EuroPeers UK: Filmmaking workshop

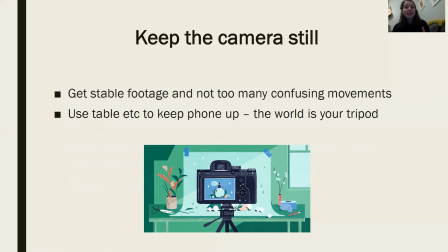8:16 But stable footage is kind of the difference between what can look at like a well put together film versus what can look like an amateur film. Not that we have a hierarchy, because that doesn't exist.
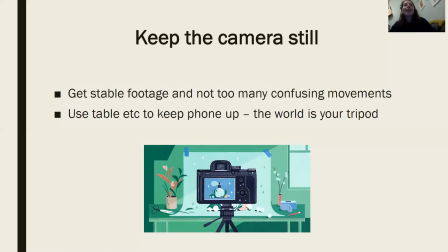8:31 But yeah, shaky footage can be really distracting, and it can draw attention away from the story you're trying to tell. Unless, for instance, you're filming a horror scene or something like this, and then that's the emotion that you want to evoke, then it's appropriate and you can use it within your creative kind of realms.
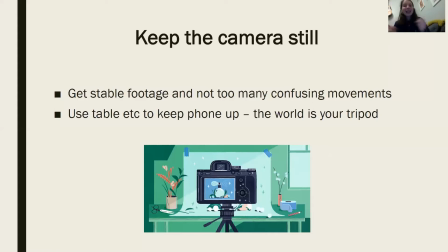8:50 So I would say the world is your tripod. You don't need a big heavy duty tripod, because I was actually looking on Amazon the other day and they were like £400 or something, but you can get like little ones as well that are like maybe £20. You know, it can be expensive or as cheap as you want to be.
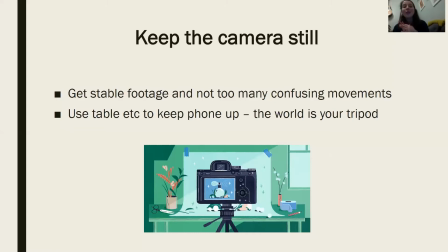9:09 So you kind of want to be a bit creative with it. Bookshelves, walls, anything like that is great to use. But also the way that you hold your camera or your phone. For instance, if I like zoom out here, I have a few jumpers on.
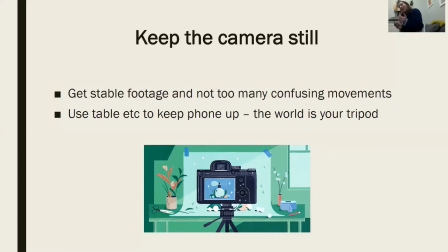9:26 If you're holding your phone and you tucking your elbows in and you're holding it like this, you've kind of made a stronger base for yourself. You've given it a kind of a bit more of stability. So just think about how you're using your camera, and think about
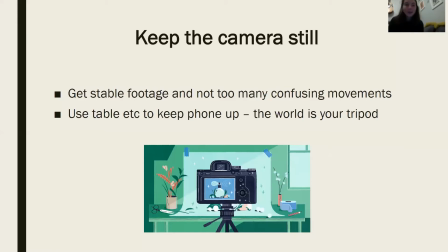9:46 just trying to keep as stable as possible if that's appropriate for your film. Okay. Aye. Over to you, Alex. Well, that's a very simple one as well.
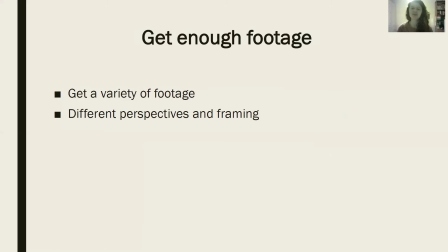9:57 Just get enough footage. It's good to be prepared and it's good to keep it short and simple. But when it comes to being on set, let's say, let's say you have an interview situation, it's good to get way more footage than you're actually gonna use in the final video.
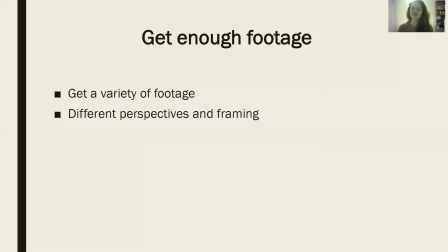10:12 Because you know, you can always edit out things, you can always cut things, you can always narrow it down. But having different perspectives and having different framing is crucial to make your video more interesting and to make it more entertaining even, you know.
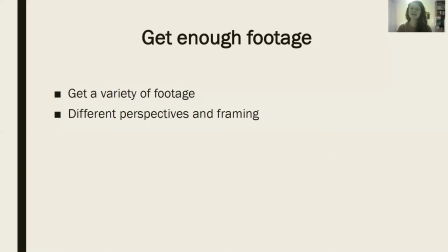10:27 It's really important to get enough footage in case there is something distractive in your image. It's really important to make sure that if you have another perspective of the same kind of setup, you can always cut to the other setup, just in case.
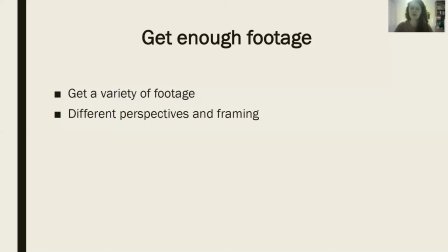10:42 So when it comes to framing, we're going to talk a little bit more about what kind of framing you can use to get more variety in your shots.
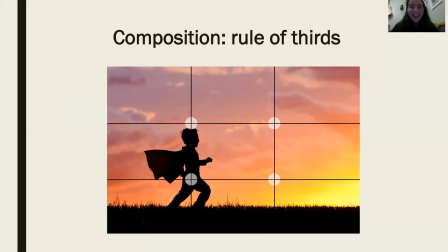10:52 Okay, on to composition and rule of thirds. So when you're thinking about framing your image, one of kind of the main rules that you might hear of is the rule of thirds, or maybe it's called like the golden triangle or something along these lines.
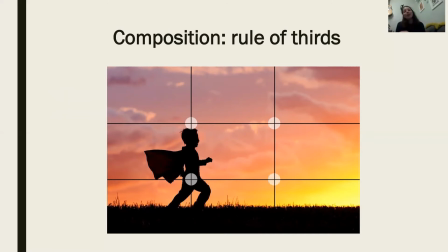11:09 But basically what it means is, if you might have seen it on Instagram, they have this guide. If you divide your image and put these 6 lines on, as you can see on the screen, where they intersect, these are the points that our eyes just enjoy to look at.
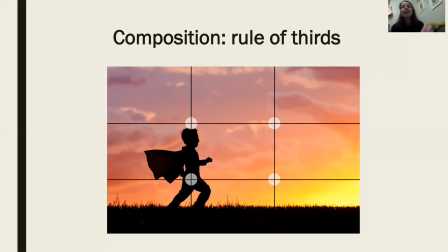11:27 So if you see things that are positioned on those dots, people will just enjoy the photo more. It'll get a better response. Again, it depends on the context of your photo. For instance, this boy here, he's running. If he was positioned on the right hand side, so the other 2 dots,
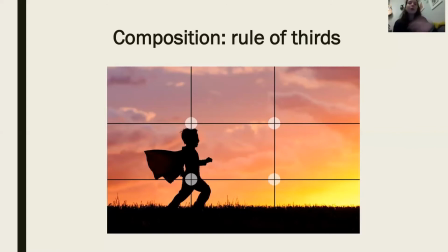11:46 then it would feel uncomfortable because he's not running into space. He would be cut off by the end of the frame. And so you would feel like the audience would feel that.
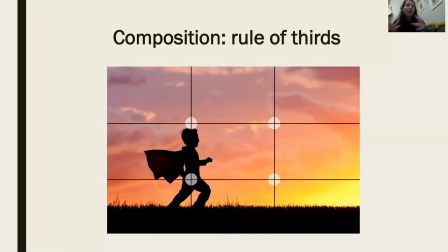11:58 So you really want to say, like, you really want to think about how you're framing your subject and how it evokes those kind of emotions.